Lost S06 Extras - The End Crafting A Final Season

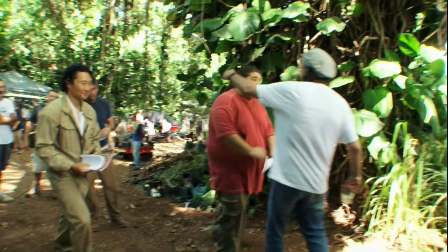254s
Hello. The big question was, what are the character arcs for the final season? This is our last chance to tell a story with these people. What do we want that story to be?
So now what?
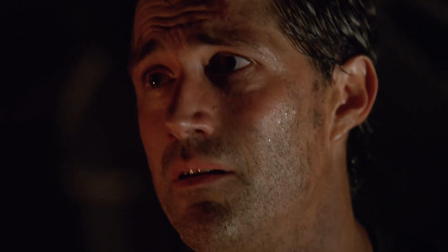266s Go back to where we started.
To me, a mark of a show that you want to be taken seriously in
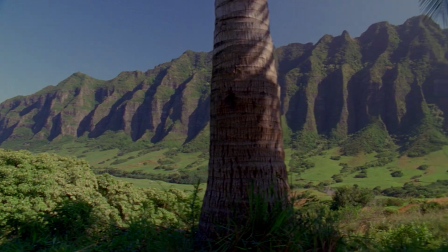274s
the canon of TV history is going to have an ending that makes you sort of re-examine the beginning. The last show should, unless your show has changed dramatically, you should try to wrap up what you started in the pilot. All great mythological stories kind of end with the sense of, you know, remembering where it all began.
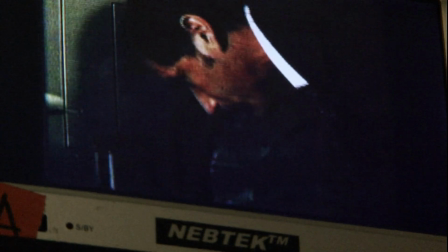300s
And so for us, the fundamental core of the show have always been the passengers on Oceanic 815, and we needed to establish that in the premiere.
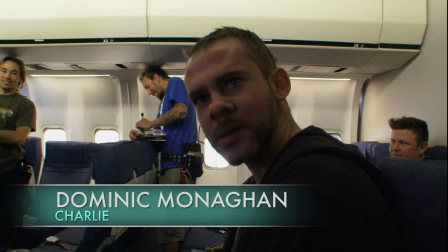309s
Yeah, roll please. Rolling, like 40 frames. Getting back into a suit that you've not worn for a while, but it's comfy, it fits you, you know.
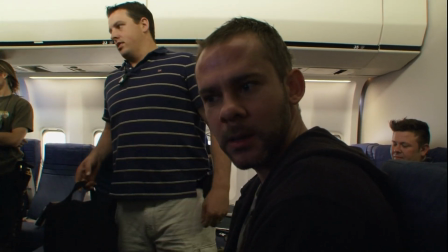317s
I thought it would feel a little bit more peculiar.
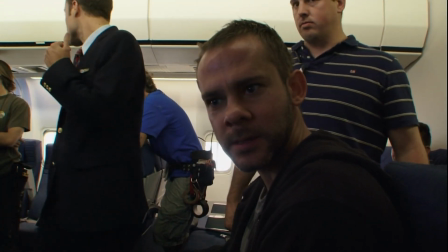322s
I've been away from Charlie for almost 2 seasons, but And action. very, very easy.
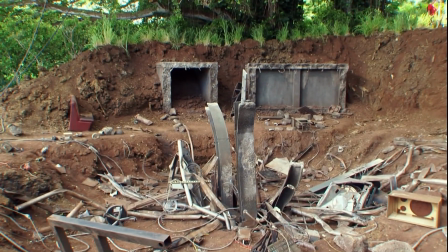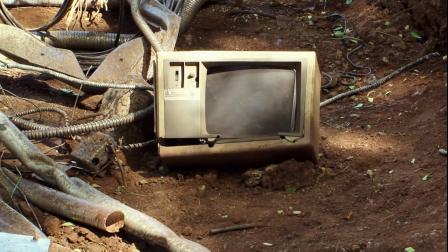333s
T.S. Eliot, I think,
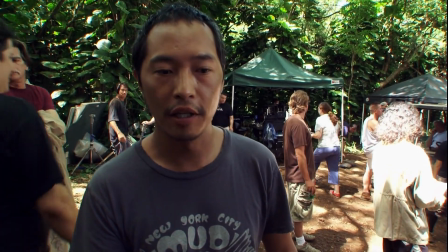335s
said after all our travels, we arrive at the place where we started and experience it as if for the first time.
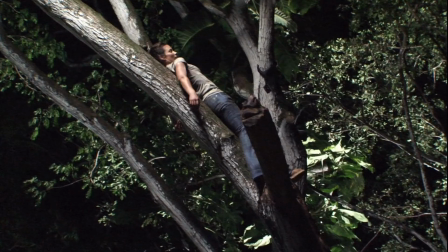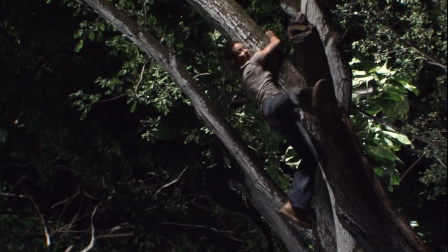349s
I said to Damon and Carlton that we had to put Evie in a tree, season 6, if we're going for season 1 vibe.
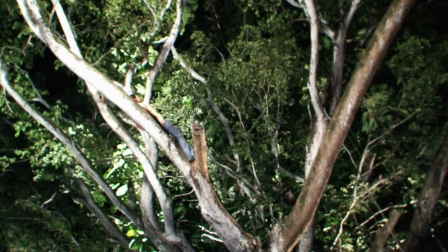358s
And they did it first up. Look at her up there. How many actresses would do that?
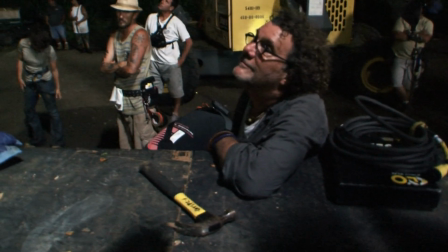366s
Great morning, everybody. Thank you. What I liked about this season was it felt like we went back to things, but like sort of with a twist.
That Australian chick's back. Claire? Right, Claire. Claire is back.
Crazy.
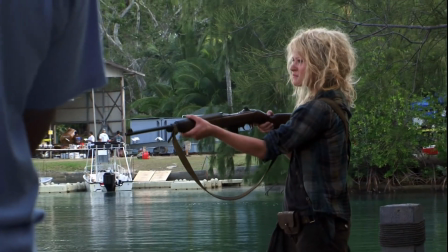381s
Claire is nuts. Yeah, it's great. Get a little bit dirty.
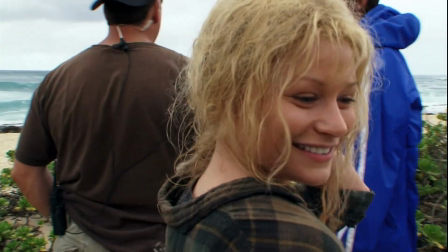387s
A few dreadlocks, you know. I think it's going to be like the new look, you know.
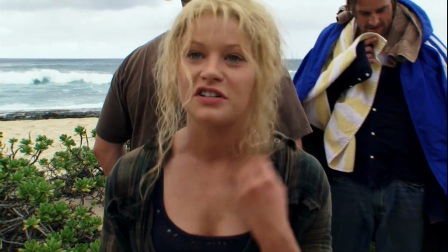393s
I'm gonna keep it and probably dress up in it at least once a week. Yeah.
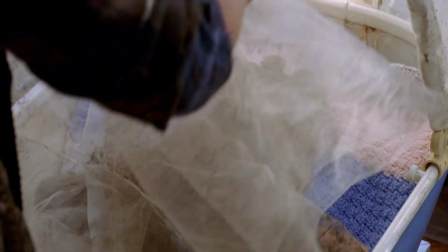398s
To totally almost reinvent that character, I thought was a really bold choice.
What is that?
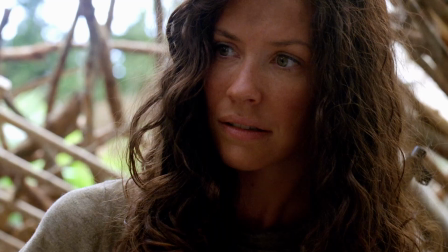406s It's on my head.
She's creepy and she's off and she's weird right now. And it's been so much fun because I just get to react to all of that.
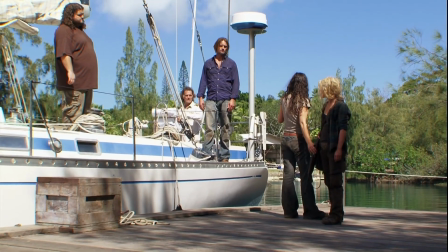417s She's coming or I'm not. All right, get on the boat.
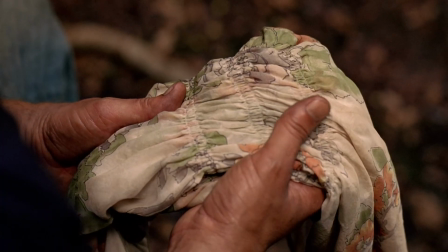424s
It's always fun to sprinkle in callbacks and things that fans will find significant, or have somebody say a line that they said before and that will mean something to the fans.
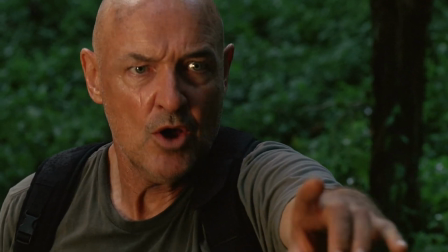432s Don't tell me what I can't do!
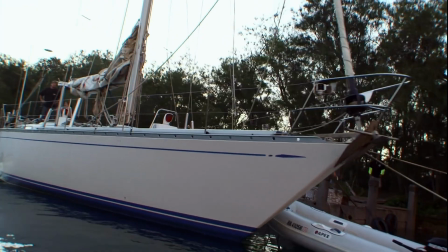434s
If it makes sense for the story, if you can use the Elizabeth or some of the other iconic things from seasons past, I think fans really enjoy it.
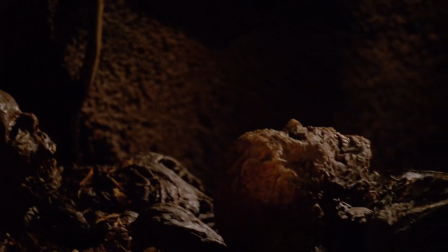443s I totally forgot these were in here, man.
Jack and Hurley returned to the caves.
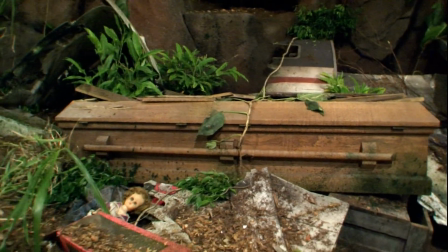451s
Pieces of the plane, the baby dolls, that was part of it. The coffin, and the corpses.
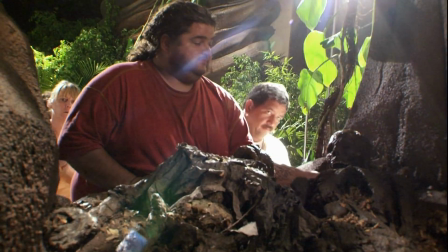459s
This is, I think, built from scratch again. I think this is something that they didn't know we were going to come back and revisit, and it's just...
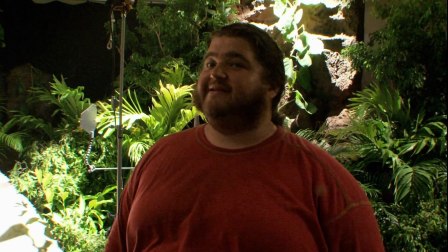465s
So for them to kind of like have to recreate it out of nothing, it's pretty impressive.
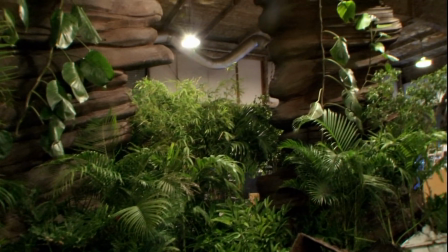471s
Well, we come across stuff that we've seen before, we visit the caves. Or kind of like, maybe the rest of the season we'll just be on this like tour, this memorial tour of like, oh yeah, and then there's that time when we went over here.
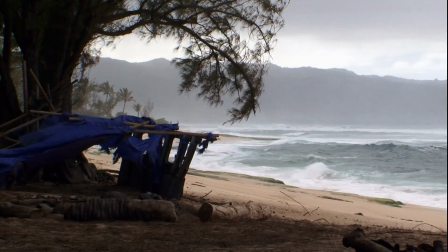487s
It was really nice to go back to our old camp and see those torn down tents all over again.
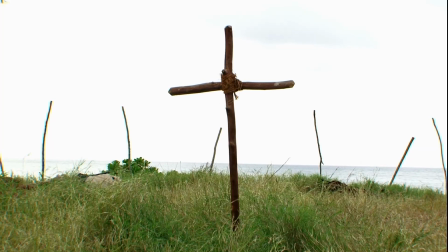493s
We were here all the time, season 1 and 2. So we see all of their graves out here.